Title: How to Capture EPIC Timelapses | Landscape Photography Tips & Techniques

huge thank you to Kase Filters for sponsoring this week's video.
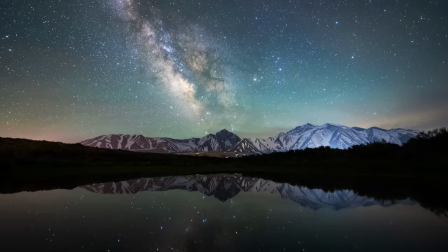In this episode, I show you how to shoot dramatic storm time lapses, night sky sequences, and various tricks and tips for landscape photography. I really hope you enjoy watching. These are some really amazing clouds. And I think I'm going to set up some time lapses of these really thunderous cells that are, they look like they're heading north. Just these cloud textures, they're really some of my favorite things to photograph and a time lapse. And I just love the movement you get when you speed up the motion and you can see all the billowing. So that's what I have focused on right here. I've got the 28 to 200 millimeter lens on here.
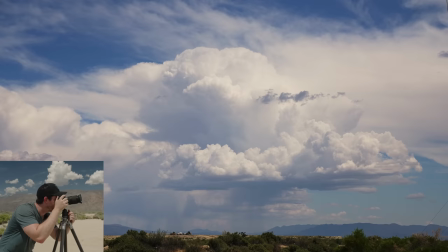Let me show you what I am staring at real quick. So there is the storm cloud in all its glory.
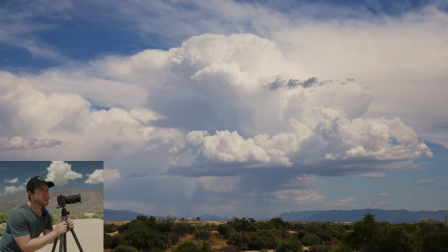You can see there's a bit of haze just because this is midday light, but in order to take care of the haze, I use a polarizer.
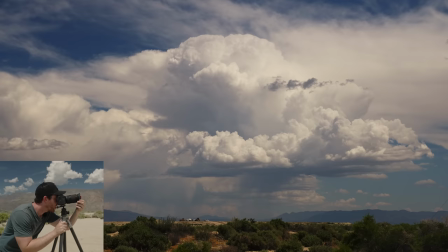And watch what happens when I twist this polarizer. You're just gonna see all this richness and contrast.
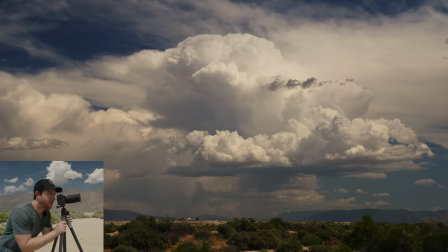Oof, there we go. Looks so much more dramatic with the polarizer.
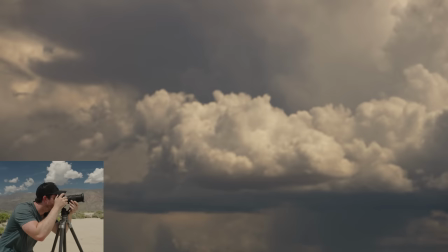You can see if you shoot it wide, you get the whole storm cloud, which could be cool. But then we could also zoom in here,
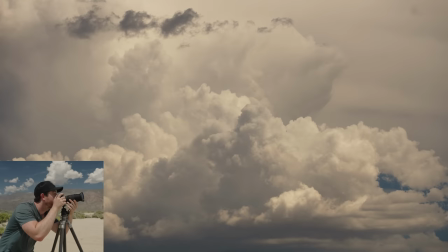pick out little individual sections of the clouds that also look really cool. The big difference in composing a time-lapse sequence versus a still photograph is really anticipating the motion. So you really have to anticipate exactly where the clouds are going to move or what motion is going to happen through the scene. All right, I think it's worth doing just an overall shot here real quick. So showing the whole textured cloud here. Make sure we're on manual focus. Very important we're on manual focus for the time lapse so that it doesn't shift during the time lapse. And a lot of people ask me if I do aperture priority mode or manual.
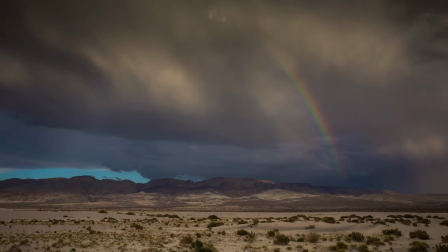Since the lighting isn't going to change too much, I do manual. And even during sunset and sunrise, I also like to do manual mode.
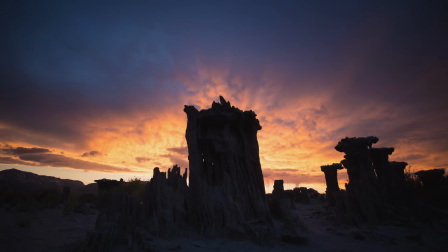And then just at sunset, overexpose the scene right until I'm clipping the highlights. And then as the time lapse runs, it gets darker and darker, but usually not too dark to,
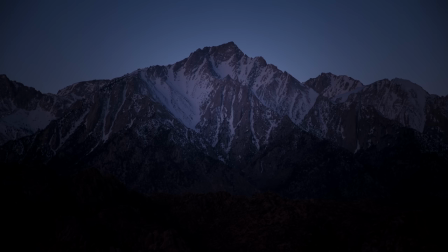not be able to bring up some of the shadows and some of the highlights. And then vice versa at sunrise,
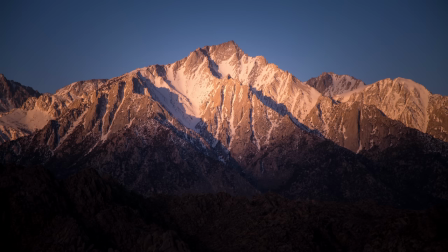you'll want to really underexpose the scene because you know that that light is coming in.
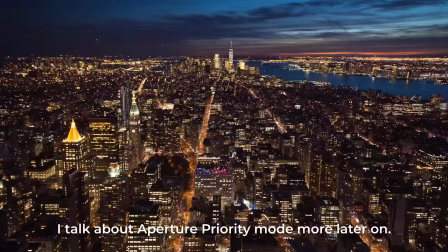There are applications for aperture priority mode, like if you want to shoot a cityscape going from sunset into nighttime and you're shooting for,
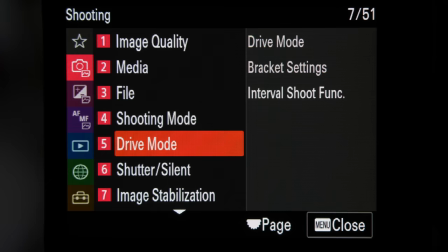you know, an hour to 2 hours, aperture priority mode is the way to go. But in most of these scenes, I just find that manual does the trick.
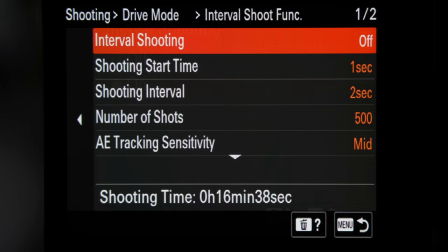And in order to trigger the time lapse, I'm going to use the interval shoot mode here in the Sony. If you're using Nikon or Canon, you probably also have this function. Most of the newer cameras have a time lapse function built into them, which is fantastic. It's so nice not having to use a remote anymore. If you don't, if you have an older camera, you're going to need to buy what's called an intervalometer. And this basically is just a little device that triggers your camera's shutter every second or 2 seconds or whatever you happen to set as the time in between each photo. Interval, I think 2 seconds would be good for this. Basically, general rule of thumb on interval, the faster something is moving, the faster you want your interval to be. So if I saw the clouds moving right in front of me, well, it's probably best to do a 1 second interval. But if I don't see any movement at all and I can barely even tell, are they even going anywhere? 2 to 3 seconds is probably gonna work better for you depending on how much motion you want and how much time you have to shoot the time lapse. Number of shots, let's do 500 for this. F6.3, ISO 100.